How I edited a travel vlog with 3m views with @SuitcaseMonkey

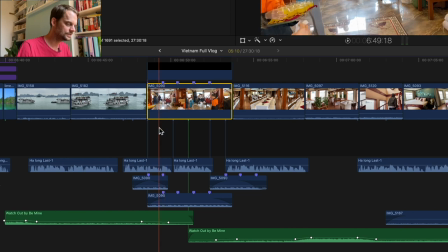so again you can see here so this these these drums here if I can just mute this
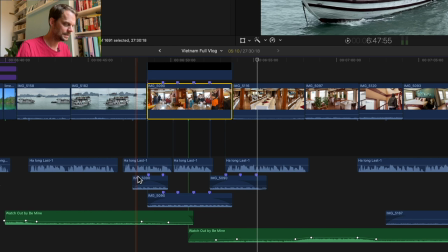so that's all just from this one clip but you can see this clip lasts this long and I wanted the sound to last this long especially for loud
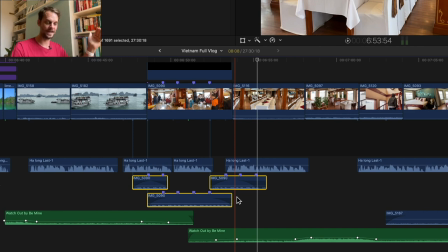sounds if something's going from quiet I always want to fade it up so you can see here I'm fading up the the volume here so
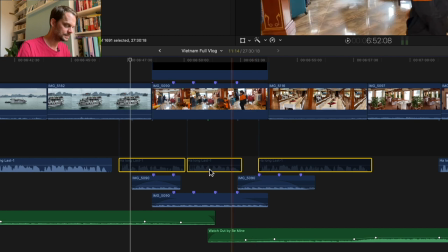if I if I can just mute myself here if I bring these up
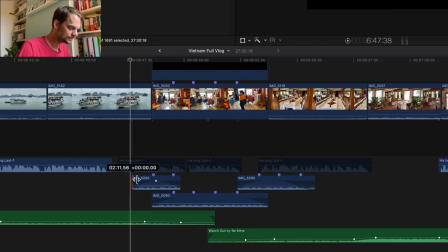um I'll skip them so um if they just were to happen straight away
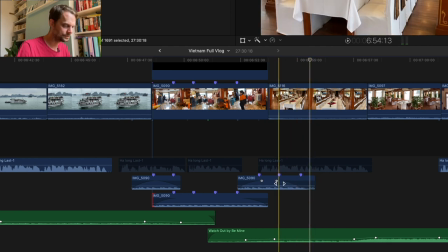as opposed to being
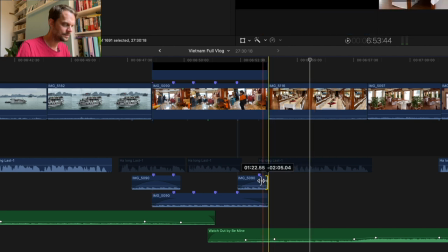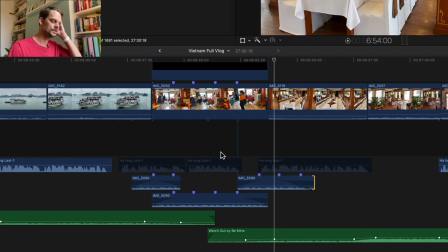I'm going to just stop basically so yeah so especially for loud sounds and stuff I'll always fade them up and fade them down
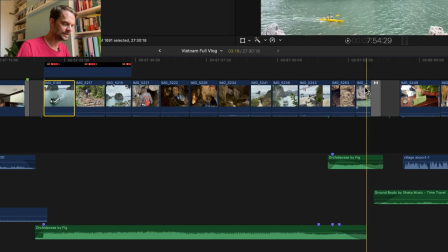this little this is this is what this is like 30 seconds this is 35 seconds this bit here this originally used to be anywhere from 60 to 90 seconds and
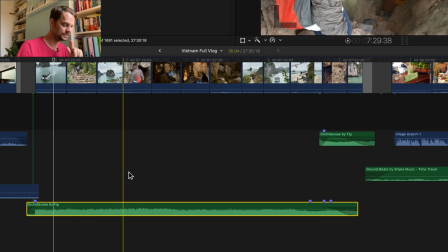this was partly this is the example was talking about before so this is partly because this music here the way that the music fit before it was nicer for it to be longer but the clips were like so it was more here as a i wanted to show that you can get off the boat and see other things that was the point of this really but i almost i was this close to cutting this bit because it didn't really do
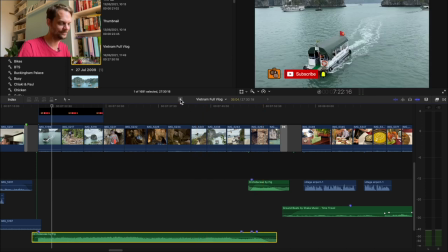anything um but it was also then the next thing says after we got back onto the boat so it sort of it didn't really make
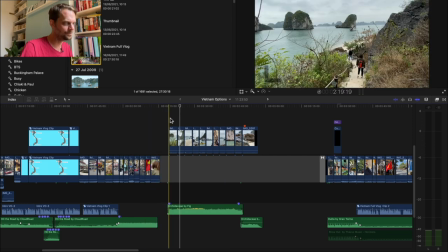any sense if it didn't show us not getting off the boat um but yeah this was like one example where I kind of couldn't quite figure out how to how to
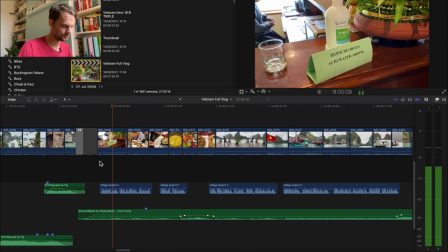how to do it after sanitizing our hands with acid water one of my favorite jokes in the whole thing favorite jokes acid
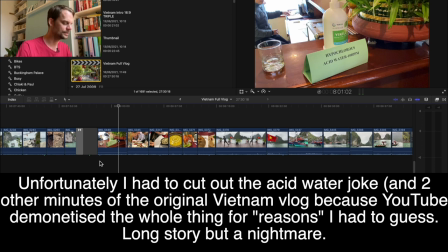water silks suits and dresses love that joke um Jackie didn't find it funny at all though but I thought hilarious
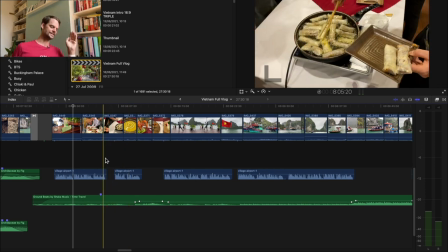this is the funny thing as well like I don't know if it's if it's cool to laugh continuously at your own jokes because once you sort of edited it becomes it's not yourself it's something else and so i found it hilarious um and i laughed every time i watched it um
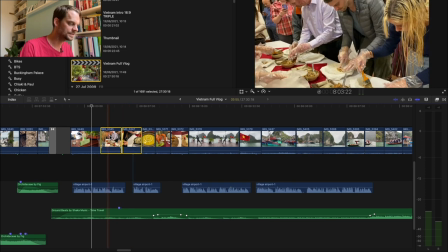yeah as well like you know this this is a prime example so i've literally got what i've got five and a half seconds of this um spring roll stuff of the cooking whereas these were
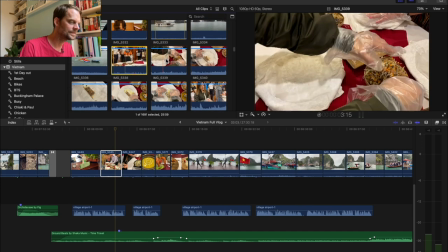all of the clips so this is when they're explaining it this is making it making it making it like
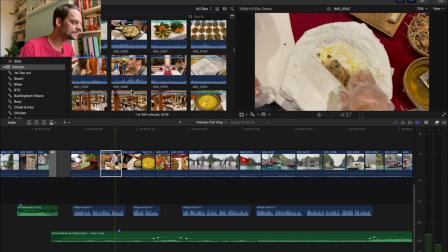this is like all of these clips here this is me eating
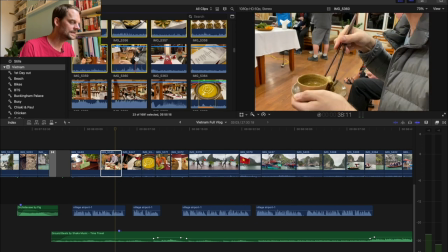it so that's like that's a lot of footage
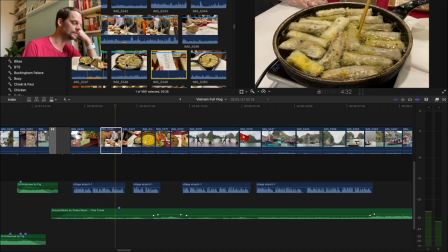but yeah so uh the point i suppose i want to say is i film so much more and then i only just end up using two clips because because i don't storyboard anything because i'm just on holiday like I don't really know what I'm talking about I might have this might have been the greatest moment of the holiday so you sort of need to film stuff um
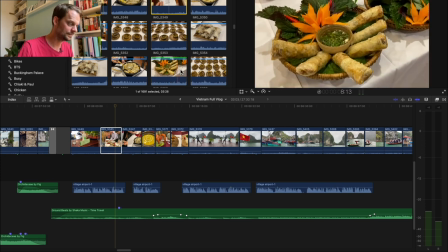so I need to figure out how to do that better look at those beautiful these are really nice um
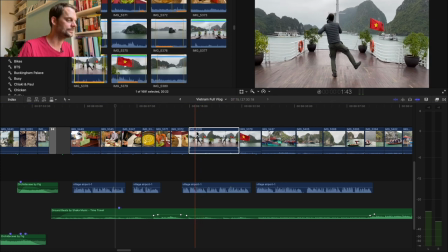this so I actually did do a um a tai chi class I went Jackie didn't because it was like
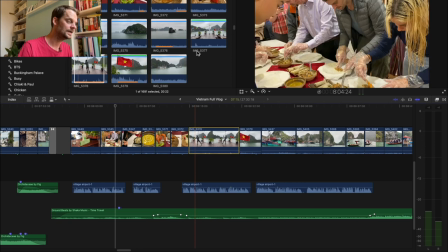6 a.m in the morning she was in bed um so it was a group thing and then Jackie came up afterwards when we were the only ones on the on the boat and
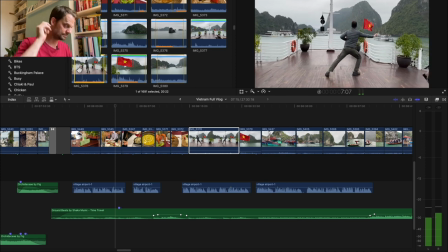this is this is me and this is the the real time version of it and then obviously this goes on for ages and so in the video you can see here i sped it up by 281 percent um
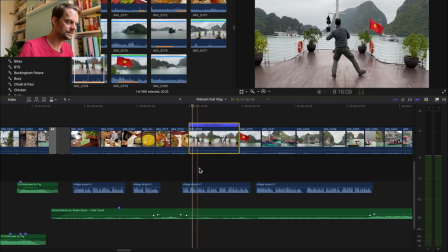so that's what's um that's what happens in the in the video um